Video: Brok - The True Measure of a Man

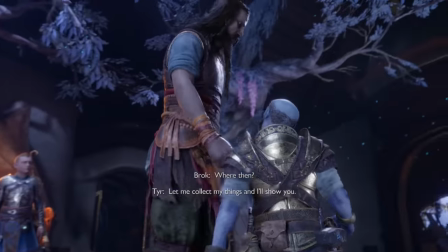(4:09)
And truth must ultimately win in the end.
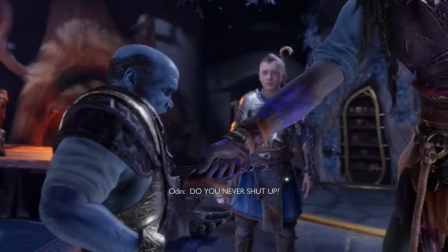(4:12)
And Brok has to die in that confrontation, because his murder is the only truly honest thing Odin ever does in this story.
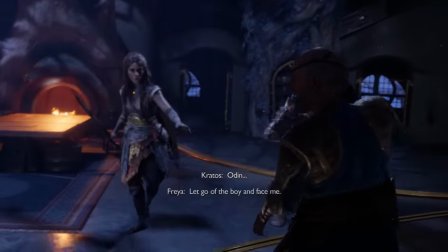(4:21)
That's the only time that Odin reveals who he truly is.
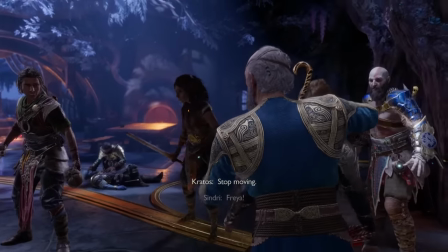(4:25)
And in that way, it could be argued that it's actually Brok who is the one who destroys Odin, not Sindri.
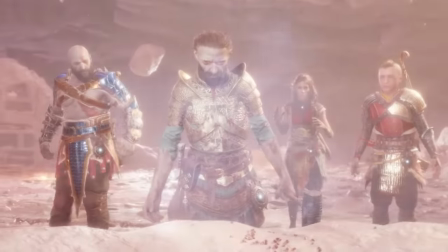(4:32)
But once again, we'll discuss all of that at the end of this video.
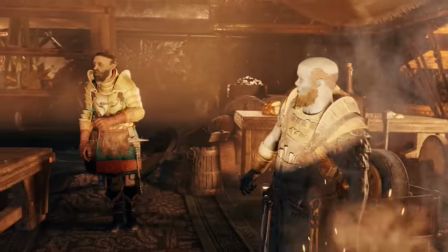(4:35)
For now, I want to watch a few cutscenes together, so we can examine how the writers introduced and developed Brok's character,
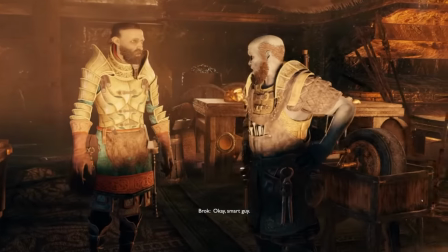(4:43)
how they made honesty and truth the essence of that character,
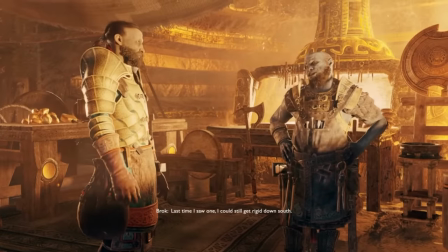(4:47)
set him up from the very start to be the character who would unveil Odin's greatest deception.
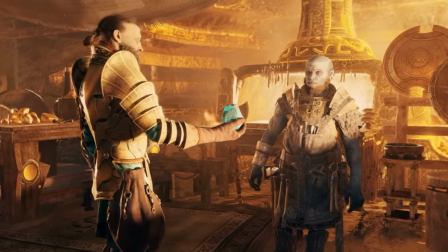(4:53)
So let's just start at the start. Here is Brok's first scene in the series.
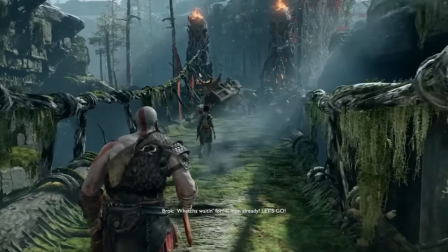(4:58) What you waiting for? Come on already! Let's go!
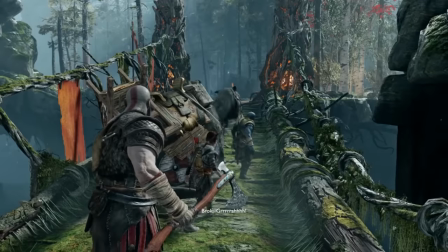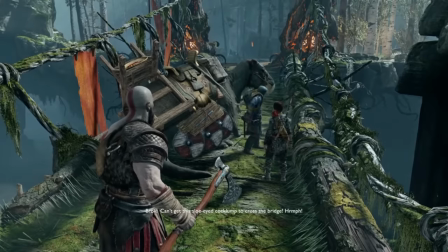(5:10) Can't get this slow-eyed cocklump to cross the bridge. It's because she's scared of something in the trees over there.
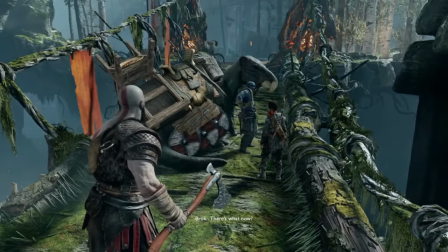(5:17) There's what now?
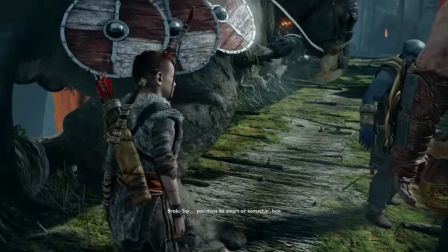(5:23) You all right? Say, you must be smart or something, boy.
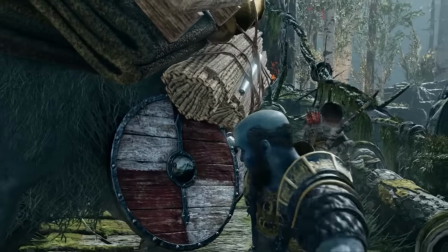(5:29) You're a boy, aren't you? Does she have a name?
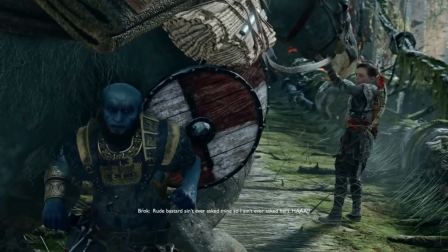(5:34) I don't know. Rude bastard ain't ever asked mine, so ain't ever asked hers.
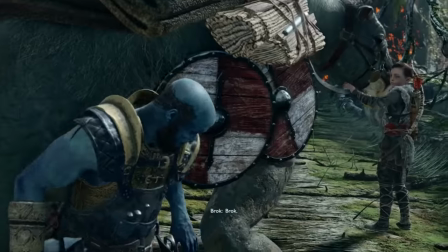(5:42) What's yours? Brok. Vera Logan.
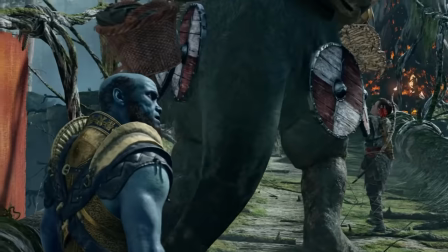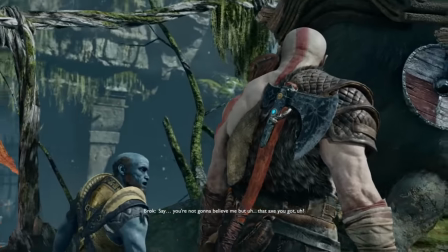(5:56) You're not gonna believe me, but that axe you got, it was me what made her.
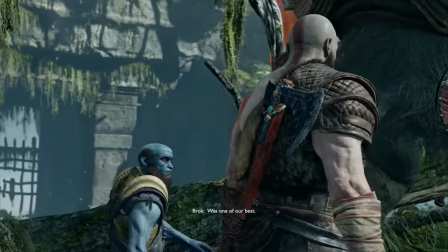(6:04) Me and my brother was one of our best. So don't let nobody else go work on her except for us two.
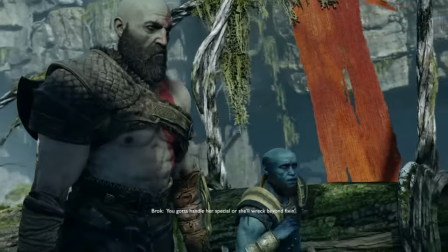(6:13) You gotta handle her special, or she'll wreck beyond fixing.
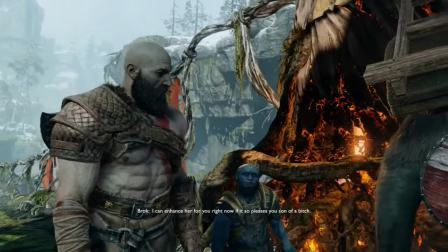(6:20) I can enhance her for you right now if it so pleases you, son of a bitch. So what say you?
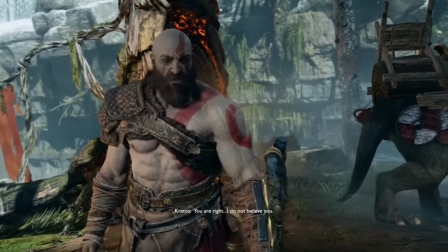(6:28) You are right. I do not believe you. Come, boy.
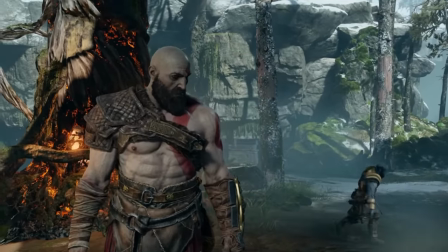(6:34) There's a rune in the shape of a fork under the grip. No, digger beat ya, Doomber.
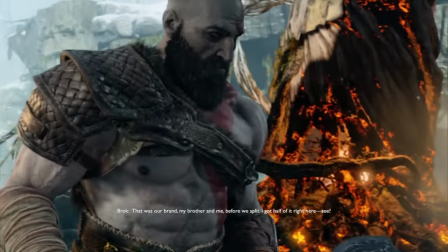(6:46) That was our brand, my brother and me, before we split. I got half of it right here, see?
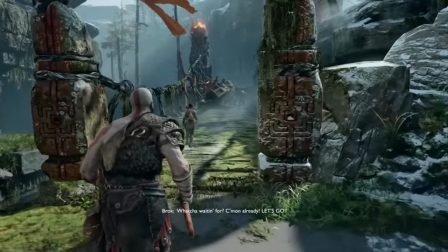(6:54) Look, you want I should upgrade her or not?
This introduction is completely absurd.
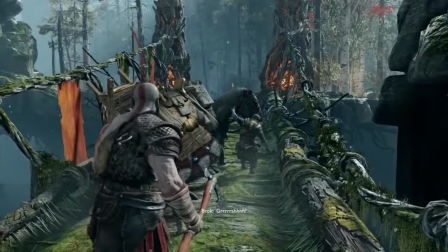(7:01)
Kratos and Atreus have just begun their very serious and somber journey through this wasteland,
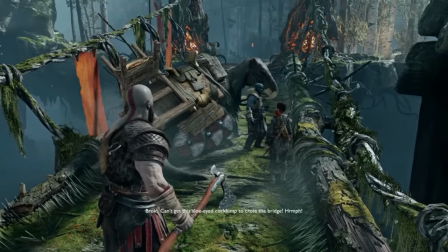(7:07)
violent world of ruins and monsters.
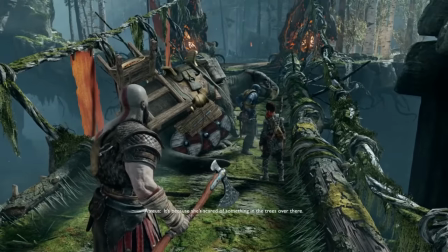(7:10)
And then they randomly bump into this blue-skinned dwarf who's hanging out like nothing's wrong and who just happens
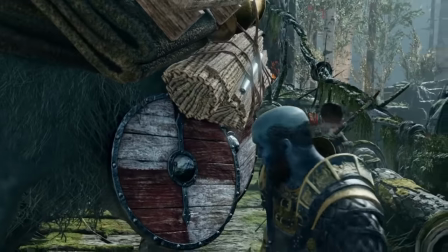(7:17)
to be one of the famous Holdra brothers who forged both Thor's hammer and the axe Kratos is currently wielding.
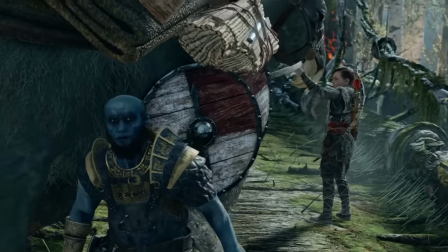(7:24)
A ludicrous coincidence.
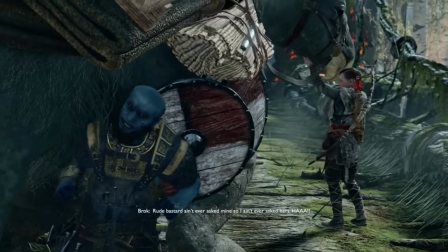(7:26)
Everything about Brok's introduction is really silly, which reflects he and his brother Sindri's original role in the story.
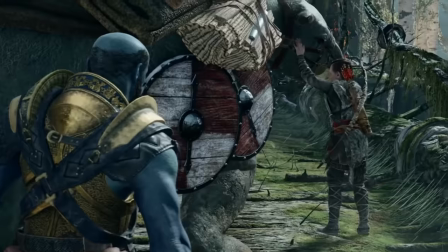(7:34)
Originally, they were here to serve as comic relief.
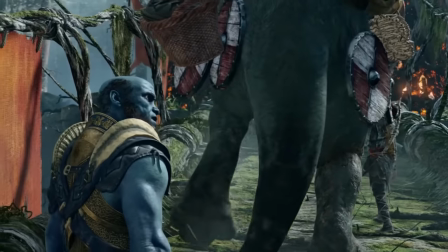(7:37)
Characters like Brok and Sindri are here to add some desperately needed humor and levity to an otherwise dreary setting,
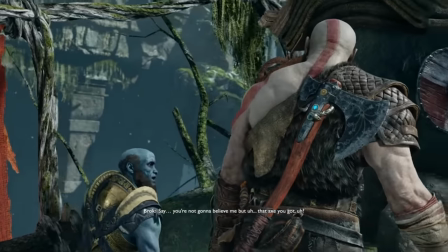(7:45)
and their familial relationship was meant to serve as a kind of foil to Kratos and Atreus' relationship.
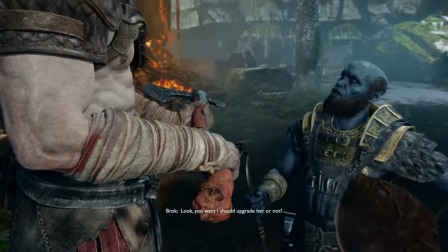(7:52)
Brok only possesses one half of he and his brother's signature smithing brand here at the start of the story, symbolic of the break in their relationship.
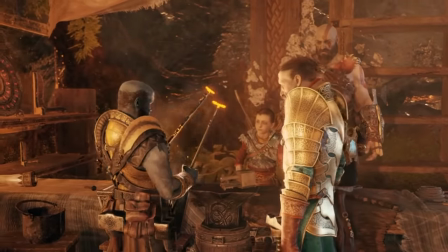(8:00)
These two halves will, of course, be reforged into a single brand when the two brothers forgive each other and restore their old relationship later in the game.